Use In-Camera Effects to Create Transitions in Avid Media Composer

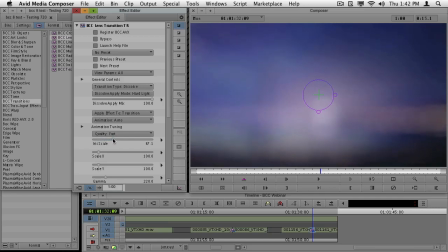255s
I'm just going to make it a lot higher of a value so we can see what's going on. I'm going to want the highlights. You can see a little bit, let me take the iris back down. You can see a little bit of these highlights here. When I go and let me take the scale up where I was going to set it before.
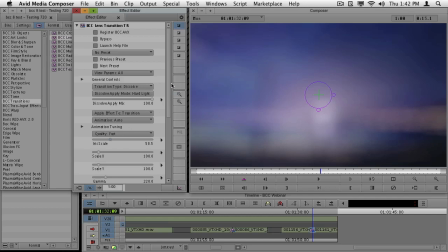270s
I've set it to about 60 or so. I'm going to go ahead and punch the highlights up so you can see what's going on down here in the iris a little bit more. I'm going to roll open these highlights. I'm going to boost the highlights. With them boosted up, you'll see, oh, look at that sort of shape.
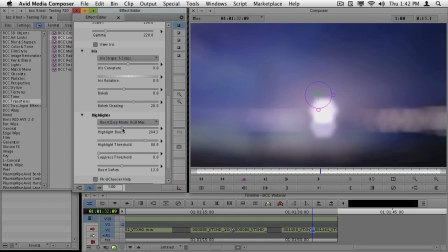288s
That shape, that hexagonal shape here that we're seeing in these highlights, this is what happens in a lens. When the lens gets blown out, you're actually seeing the blades of the iris of the lens.
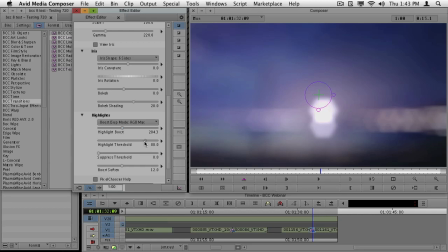302s
I've boosted this up a little bit. I'm also going to pull back the threshold really so we can see that a bit better. Let me pull back the boost just a little bit. But you can see we've got these beautiful bokehs going on that are an artifact that I actually want here to make it look like it's a lens blur.
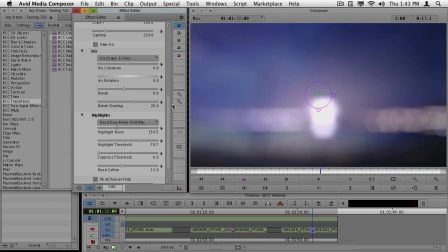320s
A neat feature of this effect, of this BCC lens transition, is we can actually view that iris.
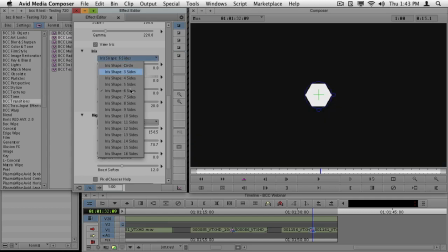327s
You can see the black and white representation. I can make it a 10-sided. I can make it a 3-sided like a triangle. Let's turn off the iris. You'll see that these become now gorgeous looking triangles.
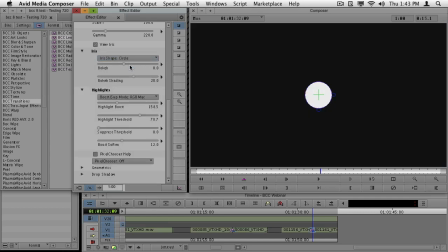340s
I could also make it a circle. With this set to a circle, I can tell the bokeh to blur inwards or outwards. I'm actually going to pull it inwards. And when I pull it inwards, it's going to cause this really gorgeous ringing effect out here.
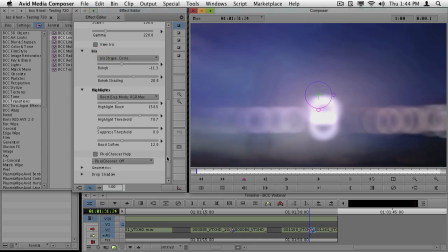358s
So we had a transition that was not bad, but with just this little bit of tweaking, it becomes something that looks like it was done with a lens and a camera, and again gives more of that filmic feel to our work that makes it look more realistic.
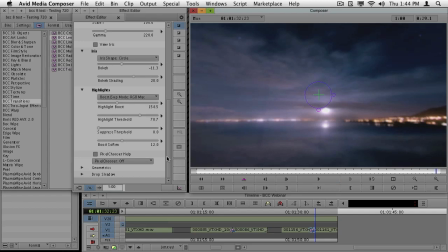372s
I like to think it increases the production values of our work.